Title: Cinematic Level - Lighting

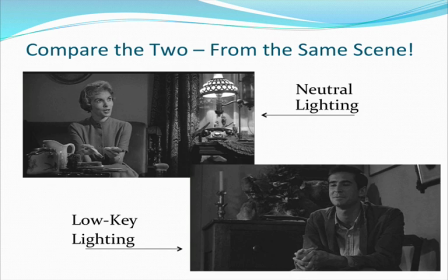253s
Now, in the moving scene, these are kind of going back and forth in terms of conversation. But we see that Marion is lit in a very neutral lighting. We don't see a lot of shadows surrounding her. But then when the camera cuts back to Norman Bates, we see more shadow.
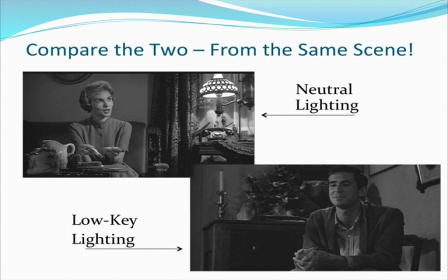269s
There seems to be more suspense surrounding him. Now, at this point in the movie, it's pretty early. She's clearly alive, and we don't know too much about Norman Bates. He seems like a nice guy. He's opening up his hotel for her, giving her a place to stay, etc. But Hitchcock is telling us a little bit more about this Norman Bates character,
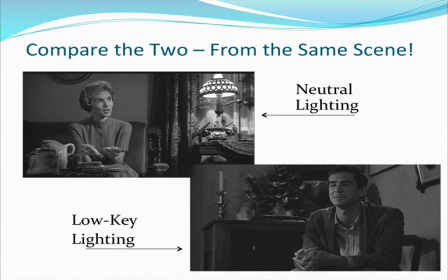287s
not through what he says or what he does, but through the lighting that is employed to light him. So she gets neutral lighting, and he gets low key. Example from Raiders of the Lost Ark.
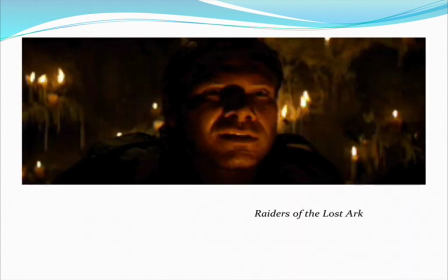299s
Legend of Bagger Vance.
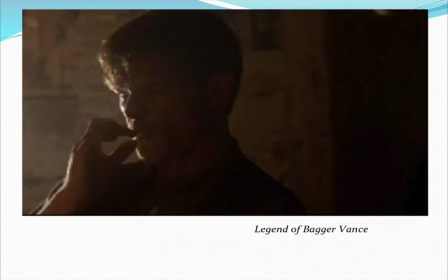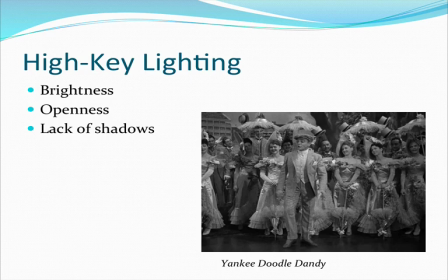306s
So the opposite of low-key lighting would be what we call high-key lighting. Very bright, very open, a lack of shadows. And so that's what you're going to physically observe. Very bright light, very much in your face.
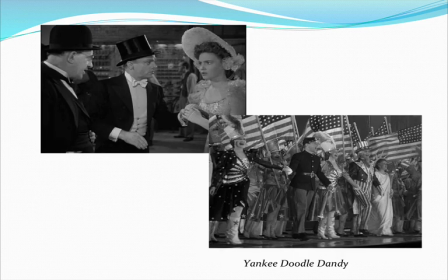319s
So some examples from Yankee Doodle Dandy. And so then what are the interpretive effects of this?
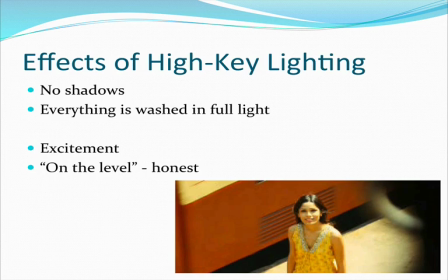325s
Well, no shadows will be created. Everything is just completely full, white, bright light. So that's what you observe. The interpretation of that is often that there's great excitement, there's great energy surrounding whatever is being lit.
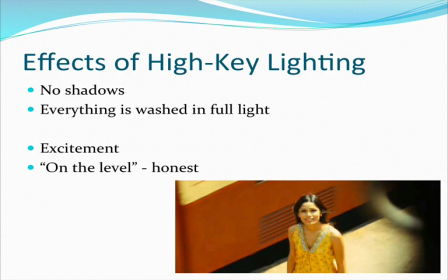340s
And because we don't have shadows, because everybody's face is fully lit and we can see it, we interpret them to be honest. They're not hiding anything because they can't hide. There are no shadows to duck into. Everything is very bright and in your face. Therefore, we assume that they are going to be honest.
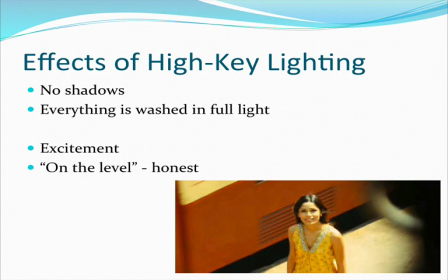357s
The interpretive level of lighting can offer us a lot about characters, just based on how they are continually lit throughout a movie.
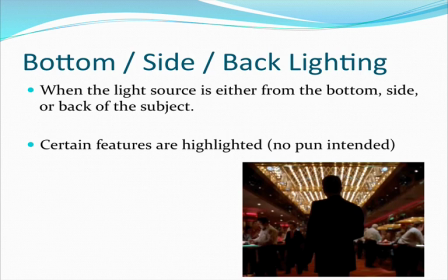366s
We can then go ahead and manipulate lighting a lot in film because we have the ability to use very specific pinpoints of light, and so we can help tell the story that way. But we have the bottom side or backlighting.
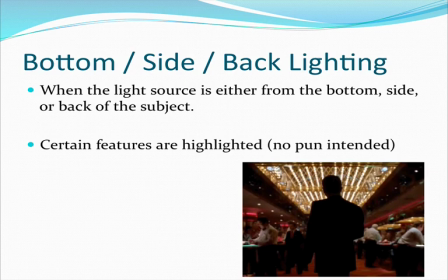379s
And so this is kind of the idea of when you're out camping and someone wants to tell a ghost story and they want to make themselves look all scary, so they take the flashlight and hold it up under their face. Certain features are highlighted, and at times they look a little bit scary.
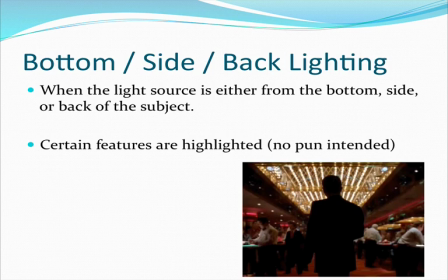394s
That's exactly what bottom side and backlighting are. Depending on where the light source is coming from, depending on which features are highlighted, that's what we have. So that flashlight under your chin is going to be bottom. If we have a light source coming from the left, it's going to be side. And if the light source is directly behind the subject, that's going to be backlighting.
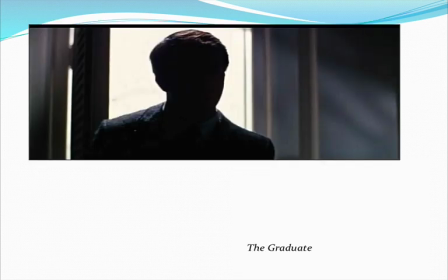414s
So an example from The Graduate.
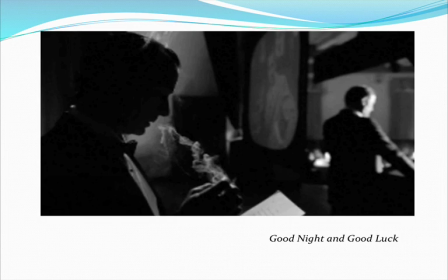419s
Again, from Good Night and Good Luck. And so what exactly are the effects?
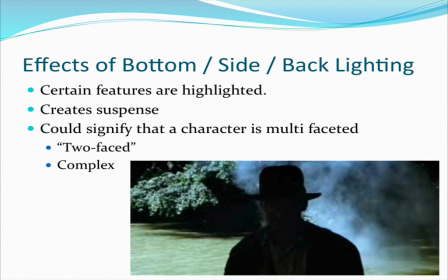425s
What are the interpretive level meanings of these? Well, again, certain features are highlighted. So maybe we can see in a side lighting scenario, we see half their face, but the other half is in shadow. Maybe it's from behind in a backlighting scenario.
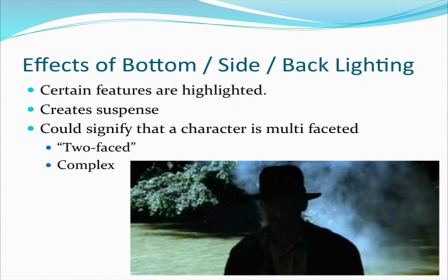440s
This again creates suspense because we don't know, are they coming at us in a happy way, in a scary way, mean? Like we just can't tell until their face emerges into the light. And so it could imply that a character is hiding something, that they are somewhat sinister,
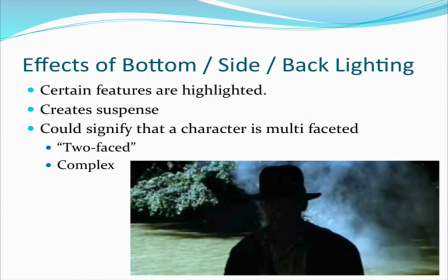458s
that they are quote unquote two-faced, meaning the good and the bad, or that they're just exceptionally complex. The lit side signifying their goodness and the dark side signifying, their blackness, their evil nature.
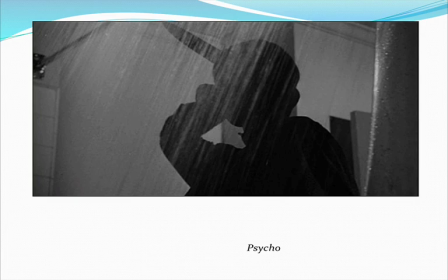472s
In the movie Psycho, we get this whole scene in the shower, and not to give away the ending or anything, but it is important that the person who goes into the shower and does all the slicing and dicing is backlit. Because whoever that person is, their identity needs to be kept hidden or this movie falls apart.
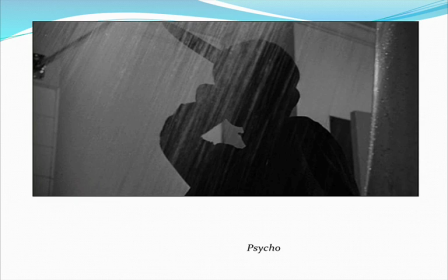491s
So when the person comes in and is backlit, wow, interesting. Seems like an old lady. She's out there killing this person, Marion Crane, in the shower. She is backlit.
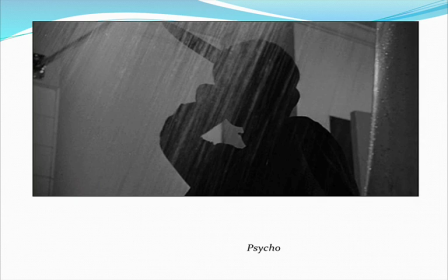502s
We can't see her features. We can't see who she is. Cool Hand Luke, another example of some side lighting.
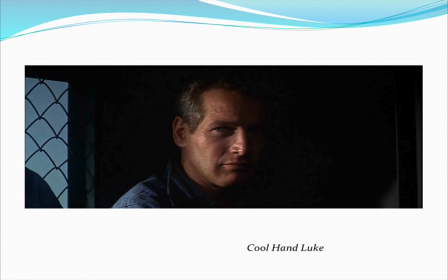508s
So the light source is clearly coming from the left-hand side of the screen, and then the right-hand side is in shadow. And if you've seen the movie Cool Hand Luke with Steve McQueen, he is a complex character in this movie.
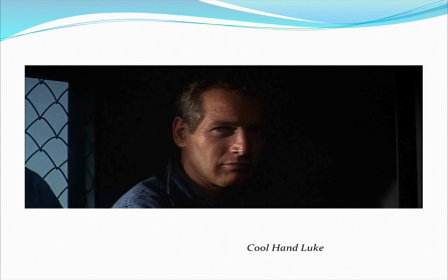521s
He is a little two-faced. While he is in a prison work camp, he's a generally good person. He's made some stupid mistakes, but he did serve his country in the army. He is in a prison camp, but he's a good person.
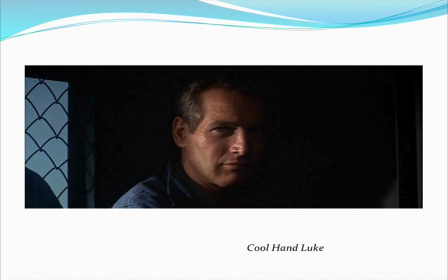535s
So they can reinforce that whenever they are showing him as a little bit lit and dark at the same time.
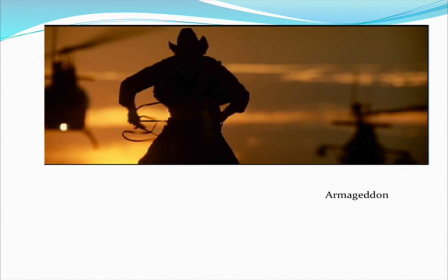542s
An example of some backlighting from Armageddon, the light source coming from behind the cowboy who's running away from the helicopters who are chasing him.
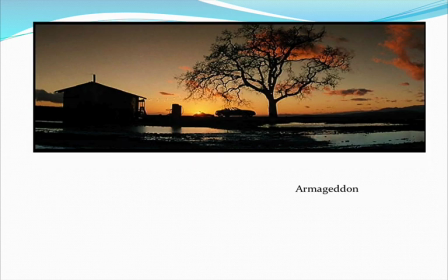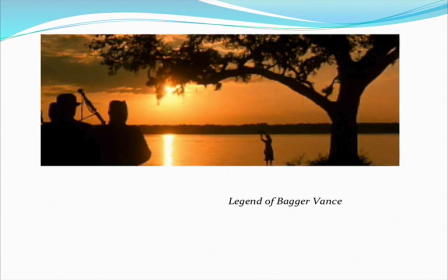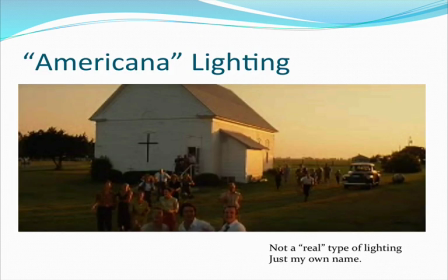563s
Now, this last type of lighting is what I call Americana lighting, and I know for any better trained professionals out there, I know that this is not its correct name, but I didn't know what else to call it, and it seems to me that this comes up a lot in American mainstream Hollywood cinema.
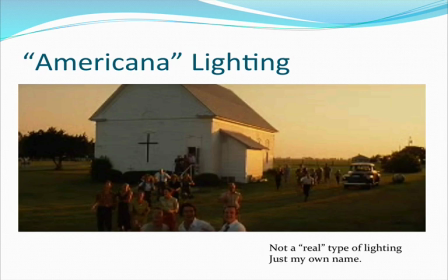580s
So I'm calling it Americana lighting because to me, it just seems like in films where there's like this amazing yay America moment, where we are trying to capture this feeling of small townedness, feeling of warmth of like a sunset.
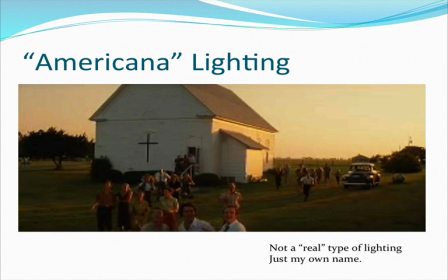598s
It seems like these lighting moments come out in movies at that time. So, for example, we get some stills here from the movie Armageddon, where at the end of this movie, the people sent up to the asteroid to blow it up with a nuclear weapon have succeeded,
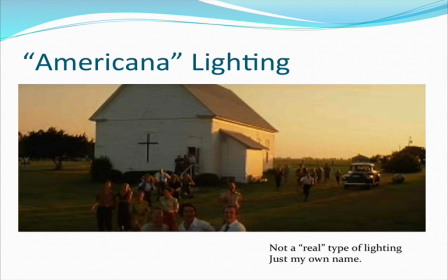615s
and the world is safe, and America has done it. And so we get this whole sunset feel. It's very warm, it's very caring, kind of small townsy. And then so to me, that just seemed to ring out Americana.
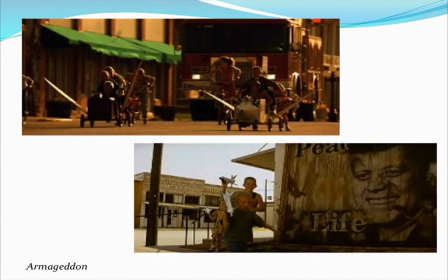631s
Another example of some scenes from there. Some kids going down Main Street with their soapbox derby creations in front of the ubiquitous red fire truck. In the bottom right, you get the kids running out their space shuttles,
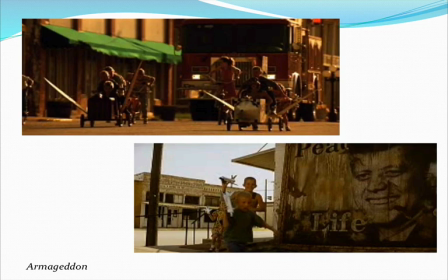646s
celebrating the fact that the American shuttle was the one who did this great thing and saved America, framed with the picture of Kennedy. And again, why would they have Kennedy there? Well, he was the one who pushed for all the space exploration back in the 60s, and many people could say NASA got its start under his administration.
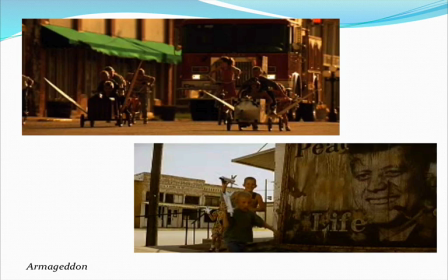665s
But the point is, the lighting of it is this darker red, very sunset-like overtones that seems to imply a warmth, a small-townedness for me.
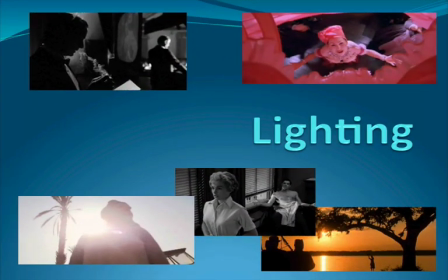676s
So that's it for now in terms of lighting. Just make sure that you're familiar with the ideas of low key, high key, side, bottom, or backlighting, and then if you want to, the idea of Americana lighting. Again, not its official title, but just the word that I kind of came up with on my own, I guess.
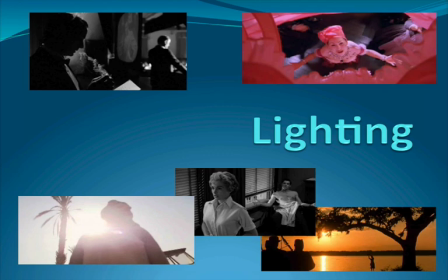694s
So as always, make sure you know what those terms are. Be ready to talk about those in class and how they are playing havoc on any one text that we're watching. If you have any questions, bring those in. Otherwise, we will see you soon, and thanks for listening.